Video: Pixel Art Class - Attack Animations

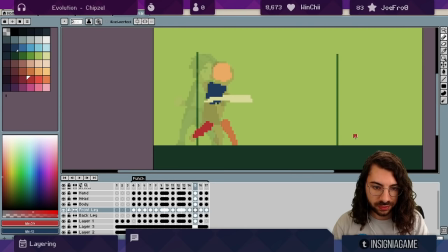[35:45]
So I'll just Think about that a little bit more So we can do the hands now the other hand
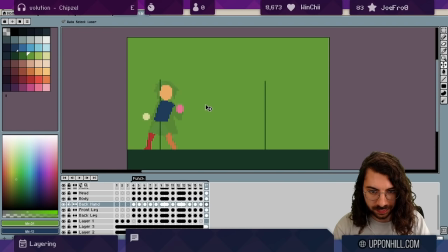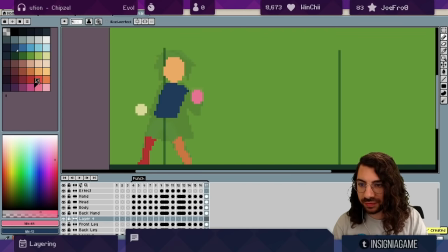[35:59]
Yeah Maybe oh, maybe we do the forearm underneath it might be a bit easier that way too
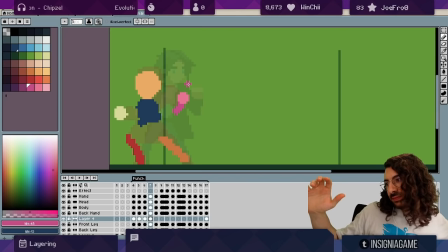[36:11]
I'm not sure what this is. I think the arm should extend out.
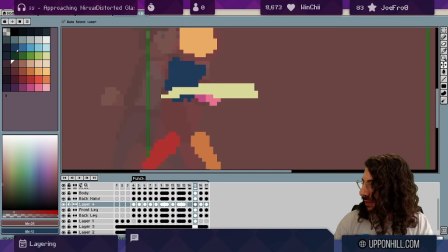[36:17]
I guess that's right. So yeah
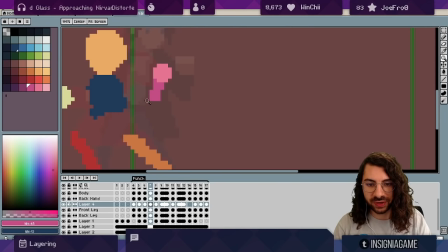[36:26]
that's a bit much but that's the right idea. We can actually trace with our eye the elbow moving. That's probably a bit too much. And we can trace the hand moving.
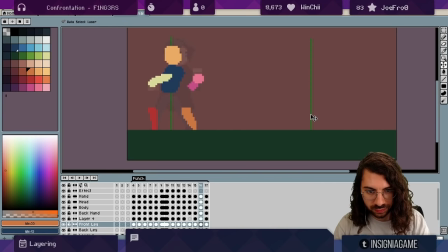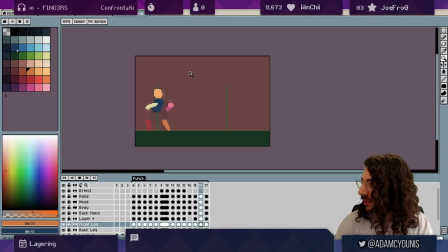[36:50]
Yeah much better. Great.
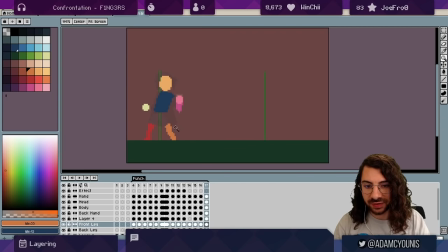[36:54]
So this is basically everything we need as far as just like the the pose we could do the forearm
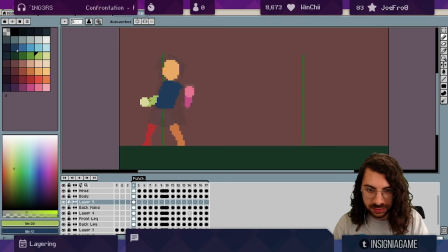[37:00]
maybe of this hand yeah that'd be right yeah now
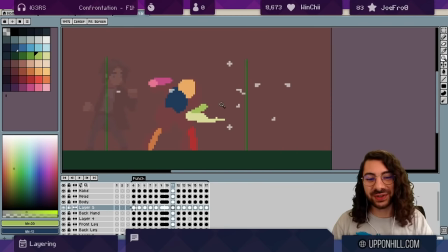[37:14]
there are some schools of thought which would say that we could actually merge these two frames so that we show instead of this frame we show the hand across both frames and we go straight to this.
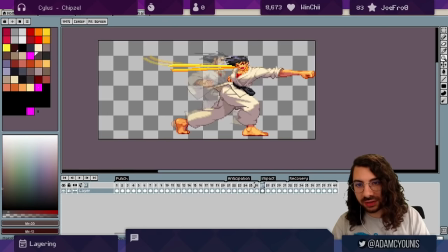[37:31]
I do this a lot of the time with my sword animations.
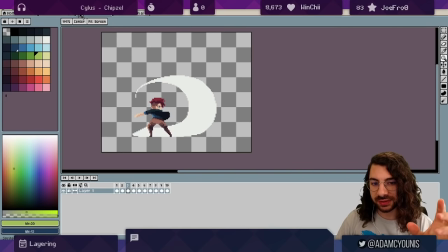[37:35]
So swords are really interesting because you can track the sword's motion across a path and imply that the character has swung all the way around, but we never actually see the character swing, right?
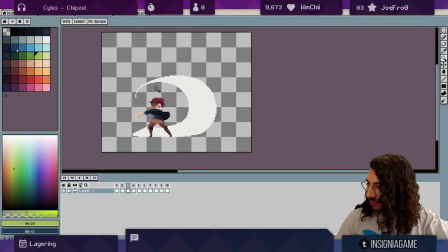[37:52]
We see him up, we see him down, but we don't see him with his hand outstretched.
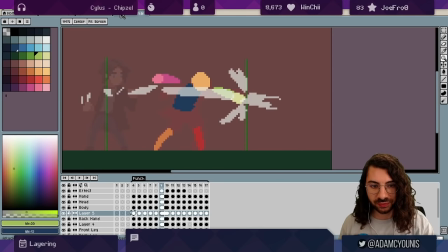[37:58]
it's a little bit different with a punch because we sort of want to see this impact point now i'm not honestly like it's something that you could experiment with
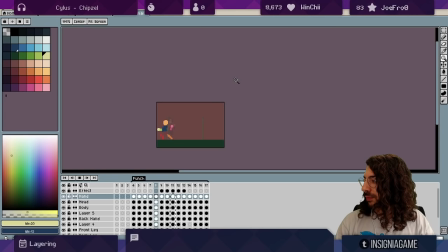so it works but it's
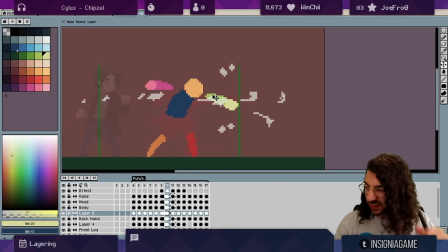[38:23]
nice to i think it's nice to have this pose to see the impact depends on what you're doing again if this was like a
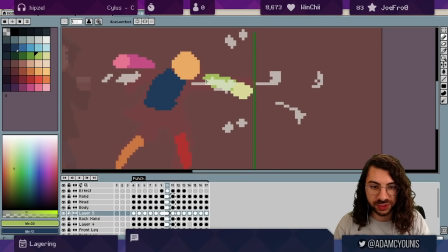[38:30]
fighting game you really want to stop on this frame to appreciate the hit and you want to see the hit it helps the players
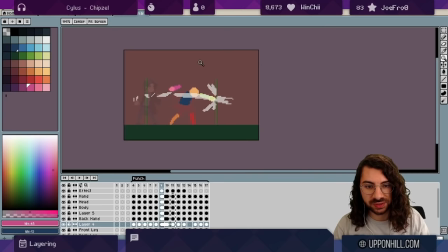[38:36]
understand where the hitboxes are but if this is just like a single player action game it's not that important
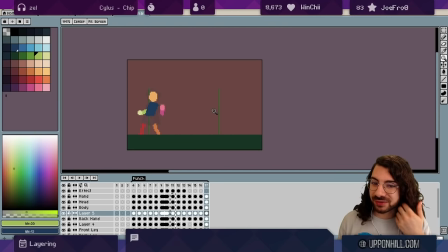[38:43]
and again we didn't have anything when we started here remember you're making adjustments in order to you know feel out that impact get it exactly where you want get the crunch you know as maximized as you can all that stuff it comes in the process it
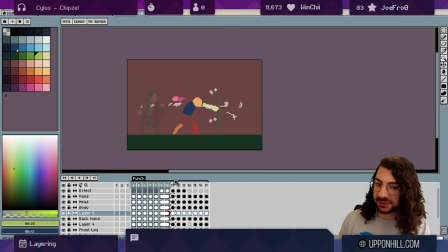[38:59]
doesn't happen when you're drawing the key frames you won't get it immediately so I'm making slight changes now slight changes that are appropriate because we're in a place here where we can do micro adjustments to limbs we can place the
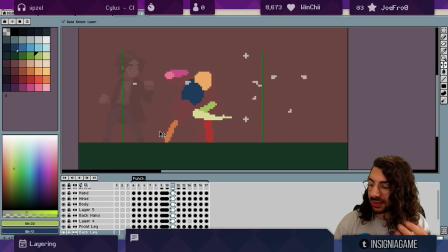[39:13]
foot a few pixels forward a few pixels back without breaking anything we wouldn't have known that the foot needs to be a little bit here or a little bit there if we hadn't drawn the very very first frame where we just you know had the key pose in and we wouldn't have known what the key pose needed to be if we hadn't worked out where the hitboxes were going to be in that first phase, which you would have done.
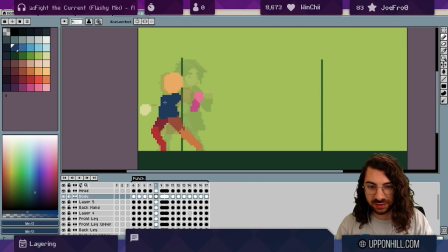[39:35]
Nice. I really like this. This flex. Pex flex. Really sets that up really nicely.
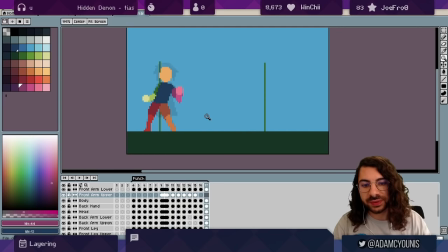[39:47]
Now, before we start detailing this,
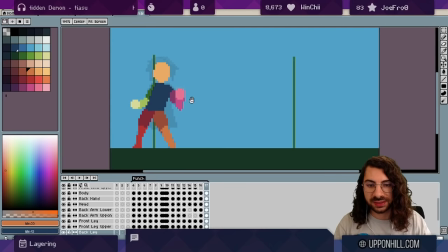[39:50]
the last thing we want to do in the layering is the secondary motion and I'll explain what that is in a sec.
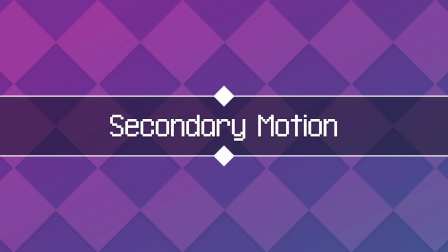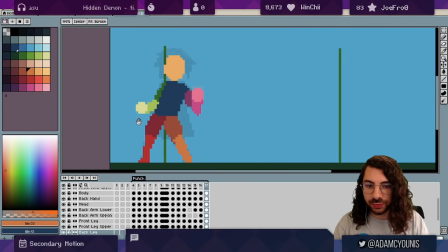[40:07]
So, secondary motion is anything that moves as a result of something else moving before it.
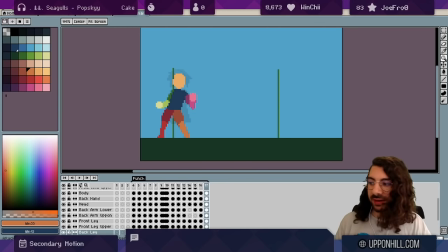[40:14]
In this case I'm talking about the hair, right? If I move my head you can see the hair is moving after it's sort of delayed.
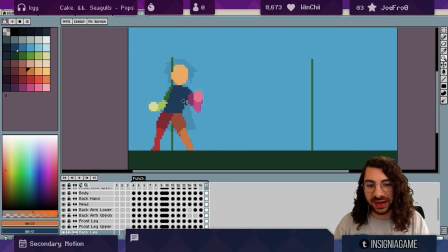[40:21]
That's secondary motion and anything that's attached to something else is usually subject to some secondary motion so in this case the coat is attached
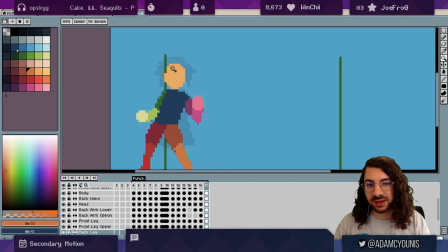[40:31]
to the chest and the hair is attached to the head so those things move slowly after now I what I want to do is I want to see my
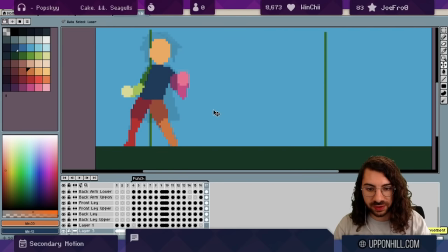[40:42]
character so I'm going to move him yeah out in front and make him more opaque so
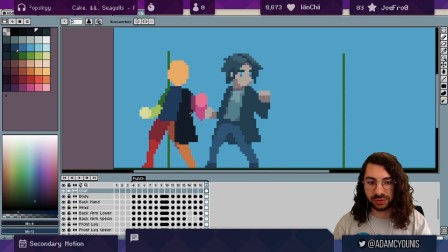[40:52]
I don't get the design wrong here and I'm just doing the parts of the coat that are free-flowing now
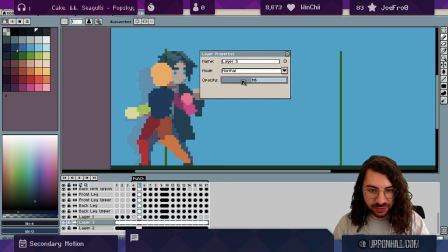[40:59]
the way that I animate this for those of you who haven't seen this kind of tutorial before is what I like to do is just track
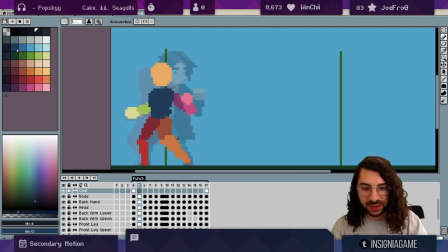[41:08]
the very bottom layer that's the thing that takes the longest to move everything else follows that or at least is ahead of that so you can do this right
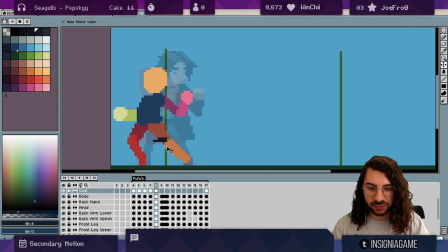[41:22]
and we can watch it rest and this kind of thing really likes to follow those you know accelerate decelerate curves right because it takes time to it's like a pendulum it takes time to pick up speed and it takes time to slow down and this kind of stuff is it's really really important
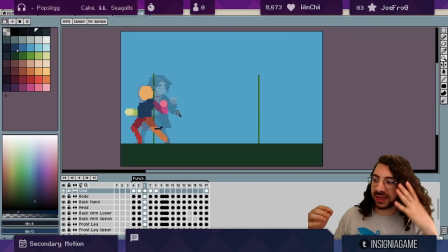[41:39]
at conveying that extra motion seeing someone's hair like whip back when they lunge forward or you know run out in front of them when they finish their motion they come to a screeching halt watching their hair flick forward To me,
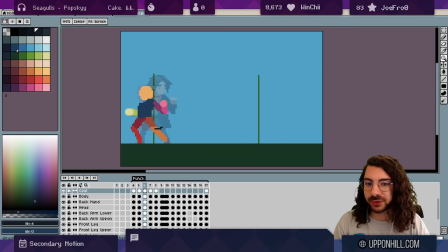[41:55]
that's like a real really really good opportunity to help communicate what's going on
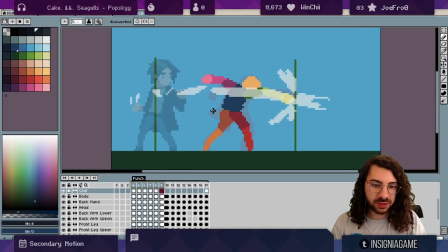[42:02]
And on this frame, you know, we'll have the coat like I
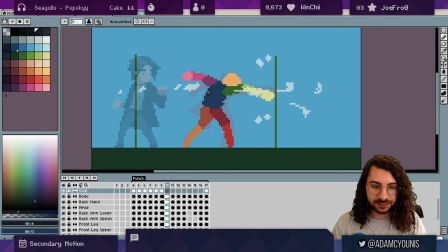[42:08]
Think we should have it like flick back like this and then maybe like swing forward You could even just cut straight to the fact that it's to the power it swings forward
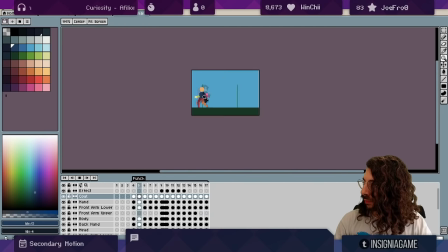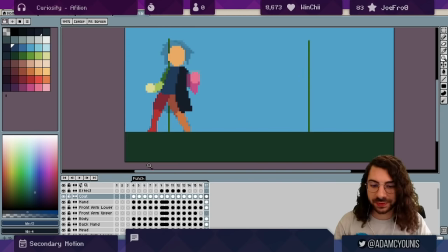[42:27]
Nice Looking good. Cool.
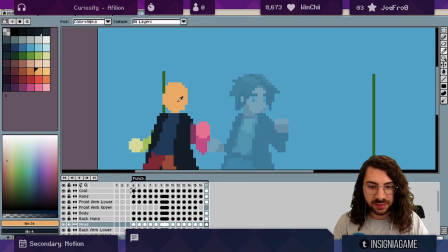[42:30]
So the next piece of secondary motion that we've got is of course the hair What I will do in this instance is I'll take the head and we'll make this its own thing called head detail. And this is where I'm very picky about getting this right.
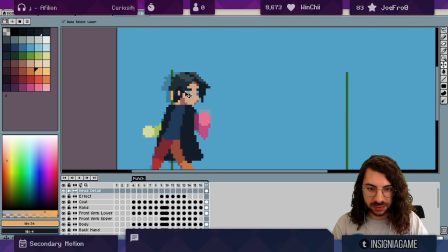[42:49]
So what I'll do is make sure it's perfectly aligned and I'll just try to manipulate what's here to reflect where it needs to be. Basically, I've talked about this in earlier episodes. The head is so important because it's how we identify the player so
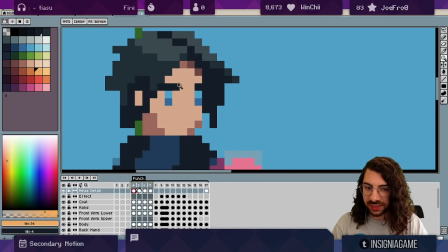[43:08]
You don't really want to change the orientation of some of these pixels unless you have to because that's how we
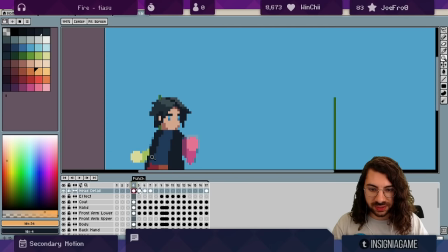[43:13]
know who this person is You know if you take away like one thing now,
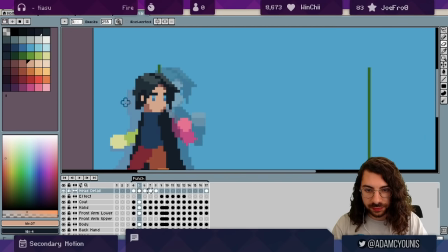[43:18]
it feels almost like a different character So yeah, as far as secondary motion goes, it's just about bringing the hair up and out